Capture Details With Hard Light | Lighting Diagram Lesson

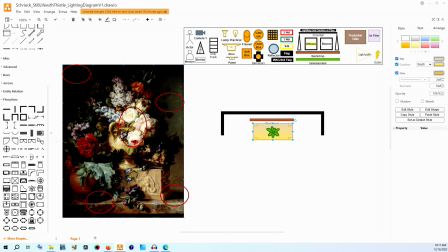And we're going to send that to the back. I'm going to make this kind of a brown cream color because that's the color of the table and you know it's like a marble I think and so we want to get those kinds of similar tones for our recreation here. But this plant is sitting dead in the center of our frame.
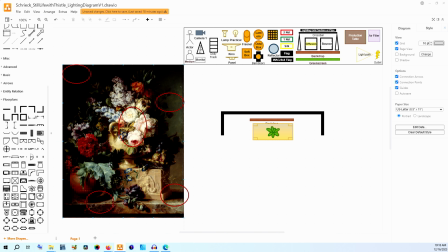Now in the actual painting itself we have kind of this main pot with the flowers we have a side pot and then we have this marble relief sculpture that is really gorgeous and so that's what I was saying earlier if you want to get the details of the relief you want to get
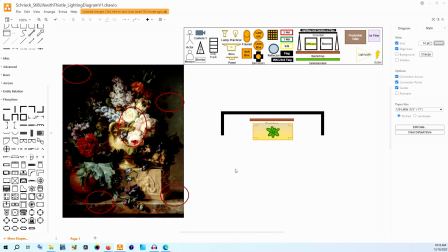the details of the petals those are choices that are more up to lensing in particular but by using hard light we accentuate the petal shape and we can get those finer details to have contrast basically with each other.
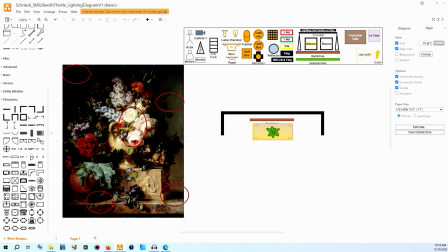And then through our lens choice, we can get that captured because it will have enough fidelity coming into our image capture. Then if you're choosing to shoot on film or digital, different choices there can make sure that those are represented in your final image.
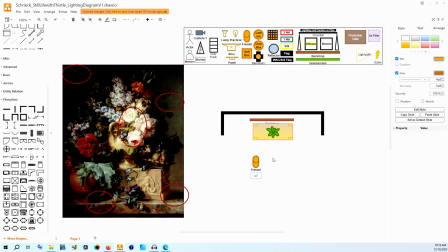So what I'm going to do is I'm going to get a Fresnel and we're going to put that at roughly a 45 degree angle. You can tell where the shadows are as we looked at and we're going to put that there. So I do think that the light is coming slightly top down and that would be why the circle
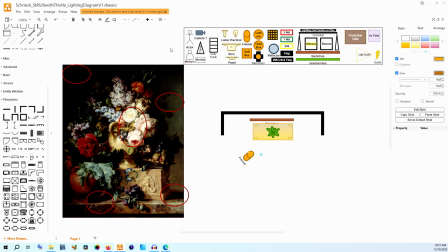of the light falling on the wall doesn't actually reach out of the frame on the top. Now that doesn't mean that it is super top down in terms of like a light that's in the ceiling,
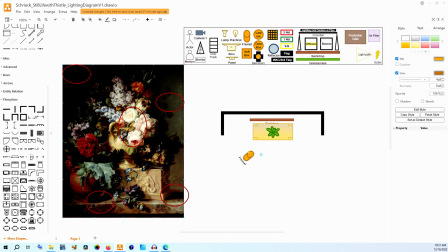especially for when this was painted, but it does mean that we have a little bit of an angle and that helps with the kind of shadow length that we can see here. So we're going to put it at about a 45 degree angle. The actual angle could be like a little less, a little bit more, but we're just going to put it there and we're going to pull up a light pathway.
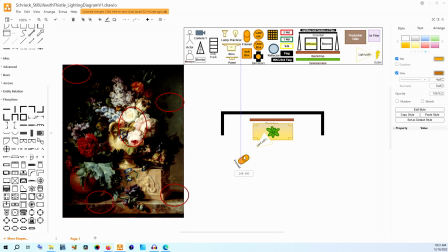And the thing is about this is that we really want to control the shape of the light. So I'm not going to use just the Fresnel. I'm also going to be using barn doors. The Fresnel is going to shape the light itself and make the light harder through the lens of the light.
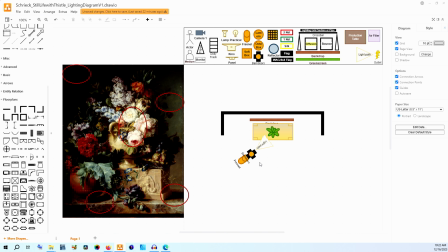The Fresnel is going to make it incredibly directional, but we also want to be able to control the spill on the back wall up here. So we're going to use those barn doors to do some extra shaping outside of the Fresnel. Now this is all going to be attached to a lamp. So this could be a lamp that includes all of the Fresnel and barn doors all in one package.
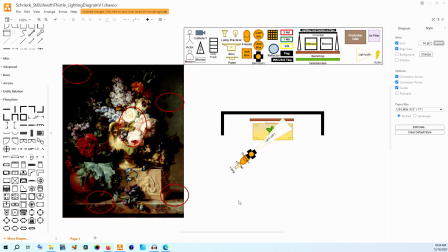That could be something like a tungsten airy fresnel lamp. You could also use a bowens mount lamp that would be something like a GVM PDS, basically any of the aperture ones or some other ones that have that bowens mount on the front. That would let you attach a fresnel lens like the aperture fresnel and then barn doors onto the fresnel itself.
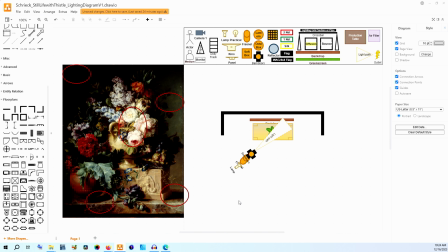So there's a couple different ways you can even choose to do that depending on your budget and access to tools. So with all of this we are now taking that light from that lamp and we're going to be focusing it in through the fresnel lens and we're going to use those barn doors to just kind of shape the light so that it doesn't fall too much on the back wall right there.
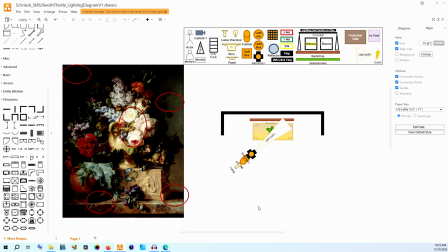Now whether or not this is flood or spot is up to kind of how far away it would be. I'd say that this looks a little bit closer to spot than flood. You might get a larger circle of light if it was towards the flood side. It could be somewhere in between but like I said that is different based upon how far away you put the lamp.
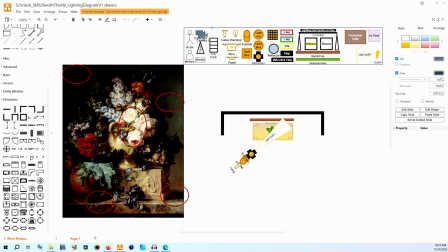Now our camera placement here is relatively simple it is pretty much just straight onto this table especially because you can tell that right here the edge of the table is pretty much in line with the edge of the
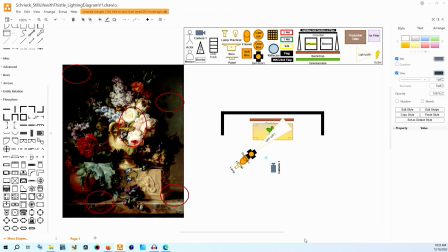painting itself so we just put our put it right there and this is pretty much what we're looking at we are getting the light on the front edge of the table right here and we are going to
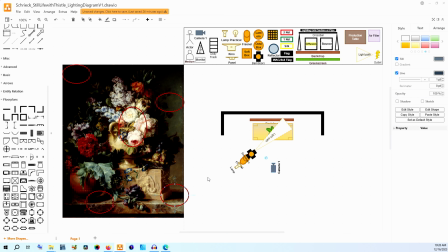be creating this shadow and this shadow as the light path goes across that plant. So you can tell that the light will be hitting the edge of the table right here and going all the way across.